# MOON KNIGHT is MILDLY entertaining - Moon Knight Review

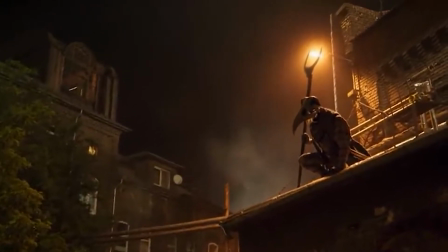[8:13]
Conchoo dies I guess that's a good thing he was the worst character in the show because he was so one-dimensional the only thing Conchoo ever wants
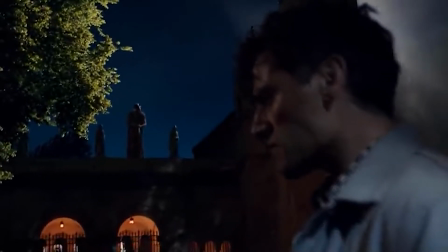[8:21]
is to punish people they took the word punish and made it into a character but guess what Disney that's not how you make a character and
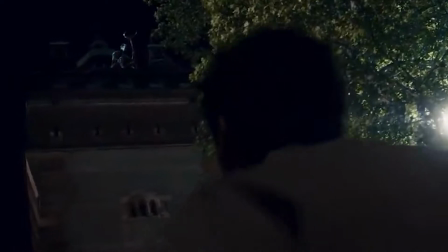[8:29]
if you want to make a character based around punishing people that's fine but make sure he has a
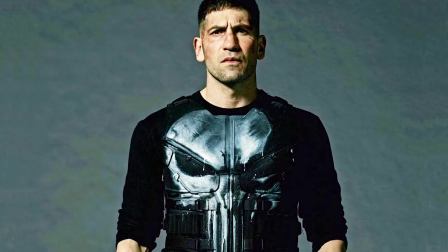[8:34]
character outside of that like Daredevil did with the Punisher so after the fight scene.
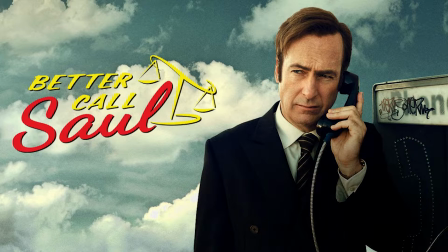[8:39]
The show turns into an episode of Butter Call Saul for like 10 minutes. Oh and by the way, I'm not gonna review the final season because exams exist.
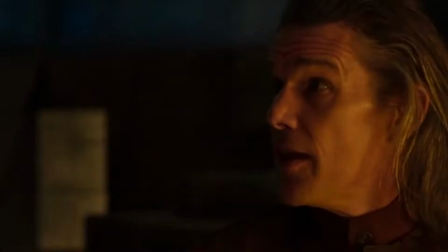[8:46]
And this chord with the god sequence made me realize something. The cinematography of the show is really good.
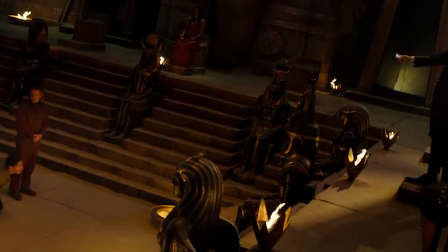[8:52]
Which is rare for something in the superhero genre. Don't get me wrong, it's not the batman good.
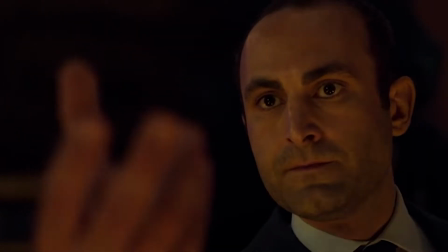[8:58]
But it's still really good. The colors pop and every shot at least tries to be creative.
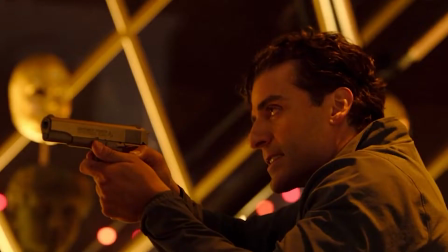[9:03]
So our heroes lose the court with the gods and they go to a place?
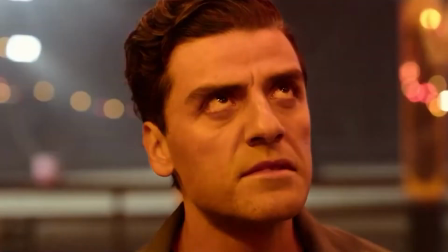[9:09]
Bro, I don't know, the whole sequence where they tried to steal a star map or something was so boring. I really didn't pay attention.
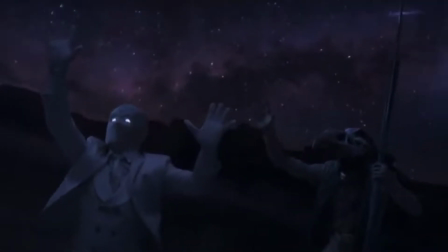[9:15]
But I do like this episode's ending. The time reverse sequence was sick. It made Khonshu die, so that's great.
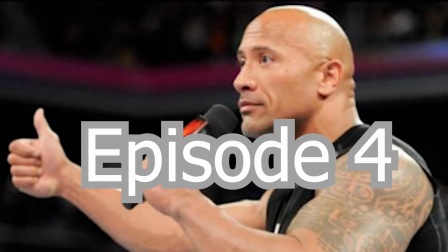[9:22]
The sequence also looked gorgeous. On to the next episode. Holy fuck, episode 4 was so damn great.
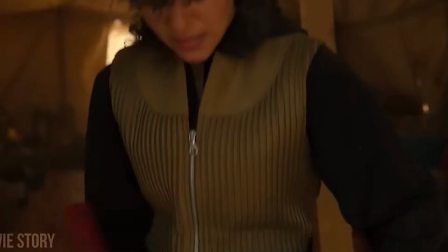[9:29]
It's good as hell. I can finally say that Laila is a good character. I like her relationship with both Steven and Mark.
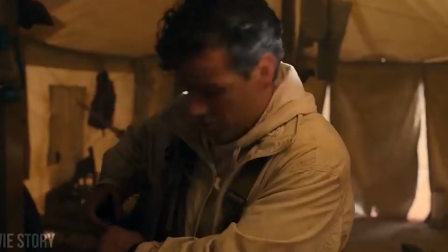[9:35]
And that ending, holy crap that ending. But we'll get to it when we get to it. So everyone goes to the tomb to fight for Amit.
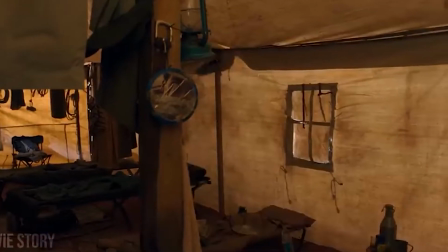[9:43]
It has all been leading up to this. So the focus is back on Steven and well it works.
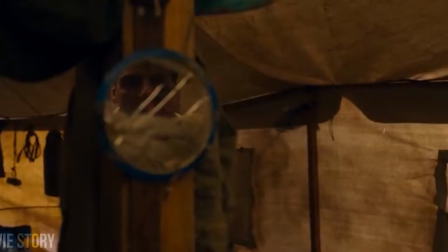[9:48]
They give Mark a lot of focus, but it's clear that Steven is the primary protagonist.
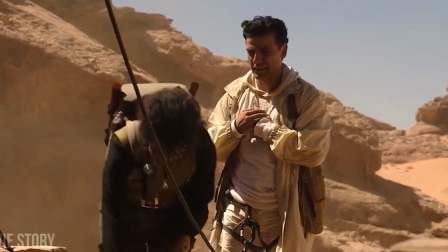[9:53]
Lila and Steven got really close in the past two episodes, but I'm sure they won't do anything because of Mark.
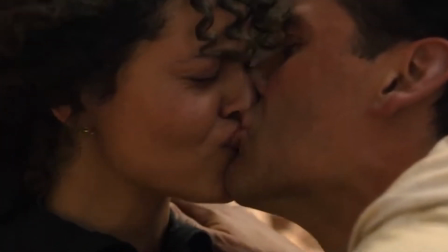[9:59]
Oh. Oh my god. Yeah, the kissing scene works really well because of how suddenly it was set up.
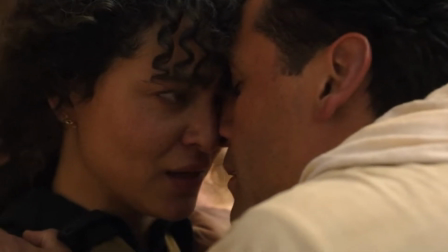[10:05]
It really makes you think. Maybe Mark didn't invade Steven's life. Maybe Steven invaded Mark's life.
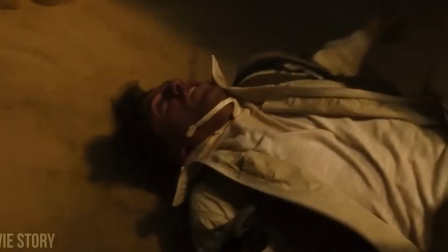[10:12]
Because after all, Mark had a real life. Steven didn't. Layla's relationship with Steven is pretty damn great.
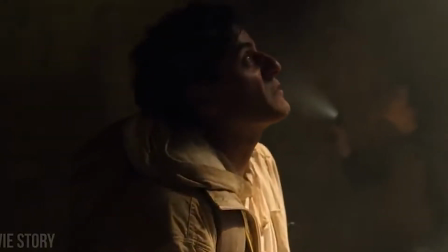[10:20]
Unfortunately, I can't say the same about Layla's relationship with Mark. Don't get me wrong, it's not bad, but it lacks a lot of focus and development.
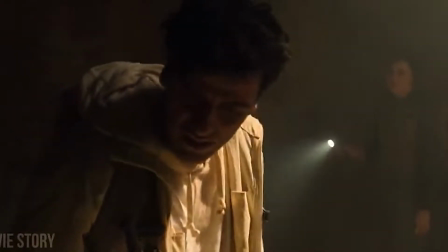[10:27]
Like, I really wasn't invested in Layla's father and because he didn't even appear in the show.
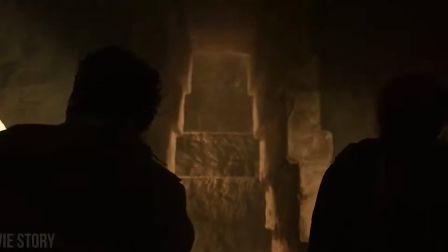[10:33]
Like I said previously, prime example of show, don't tell. I also wasn't a huge fan of the underdeveloped monsters guarding the tomb.
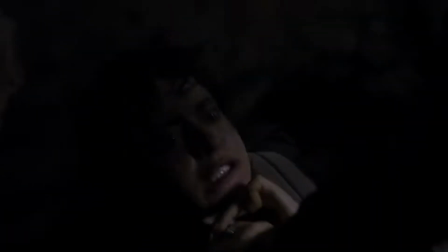[10:41]
And that's it. I think some of Layla's relationships were a little underdeveloped and I didn't like the monsters that had less than a minute screen time.
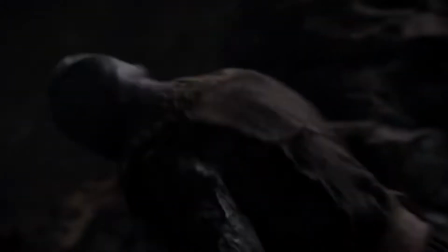[10:49]
Those are my only complaints for the entire episode. The kissing scene was incredible, as I said.
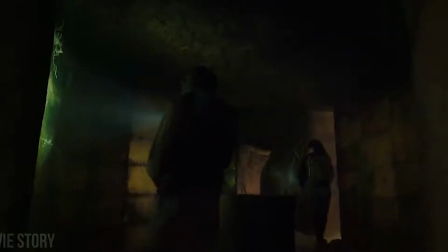[10:54]
Mark and Steven's relationship also got much better.
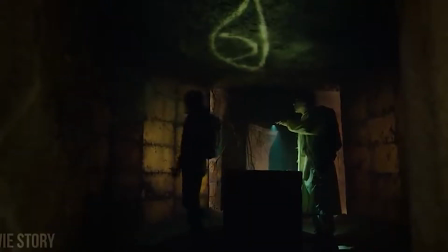[10:57]
It really feels like these two broken men are stuck to each other because Mark got so much development in the previous episode.
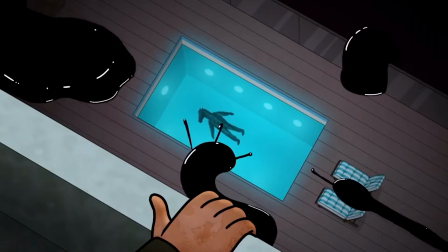[11:04]
I also loved the drowning sequence, it reminded me of the view from halfway down. Do you know how big of a compliment that is?
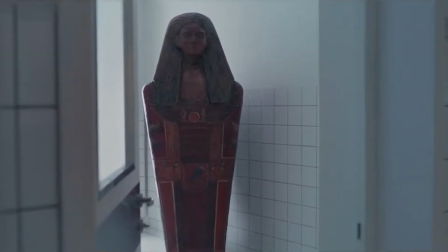[11:11]
And the ending, holy shit the ending. Like I said in episode 1, the show uses questions to get the audience interested.
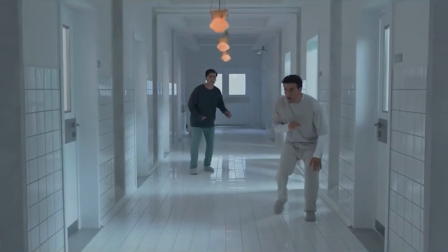[11:18]
And holy crap it works, I haven't been more hyped for something since Endgame. game.
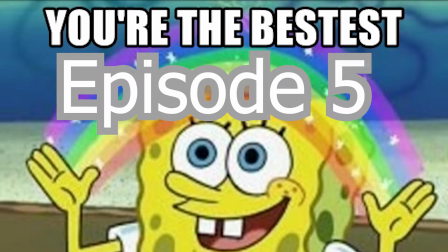[11:23]
Wow, well done Marvel. Episode 5 is the best episode of the entire show.
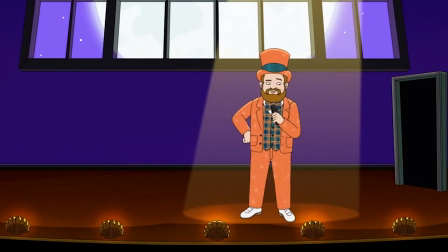[11:29]
It's a mix of Hollow Mind from Owl House and The View from Halfway Down. Is it as good as those episodes?
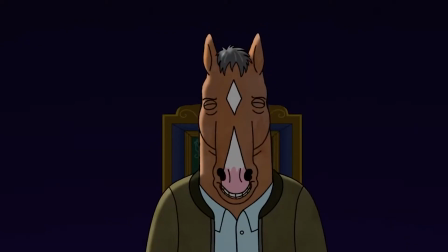[11:35]
No, but that's pretty hard because those are two of my favorite episodes of television ever made.
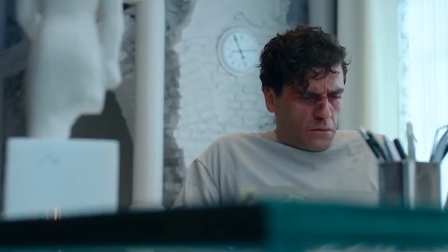[11:40]
This episode is genius. It completely changes how I view Mark as a person.
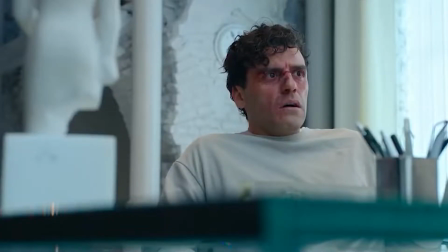[11:45]
His backstory was really compelling. And all of our questions were answered in really cool ways.
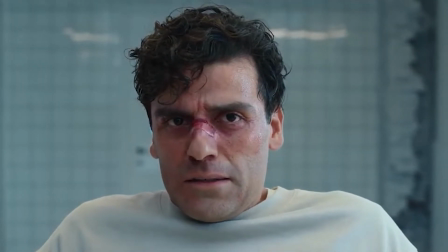[11:50]
And we got some great payoffs to setups in earlier episodes, unlike one other MCU show.
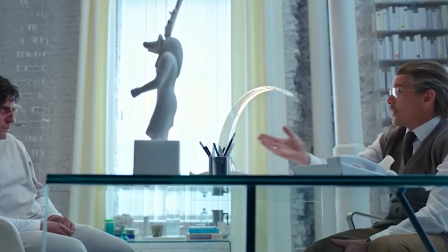[11:56]
But let's start at the beginning. Episode 4 ended in a really weird way.
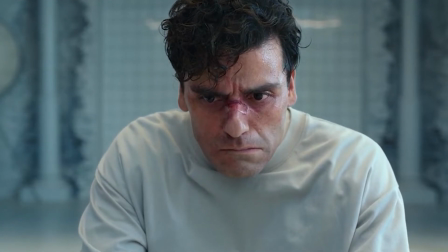[12:01]
Steven wakes up in a psychiatric hospital and for a moment you think, wait, is everything we just saw just Steven's imagination?
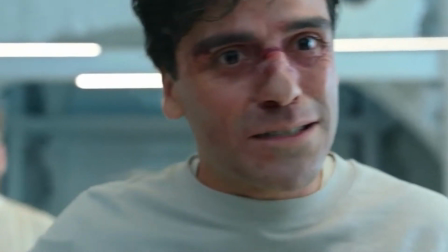[12:09]
And that's so cool. It's an amazing way to show how confusing it is to have mental issues without disrespecting or making fun of them.
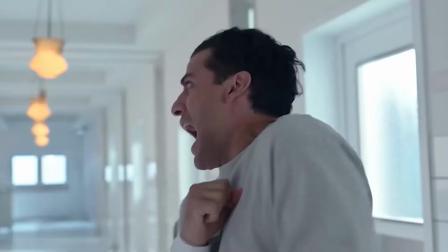[12:16]
It would also leave a huge impression on the audience. Because what kind of show has the balls to pull something like that?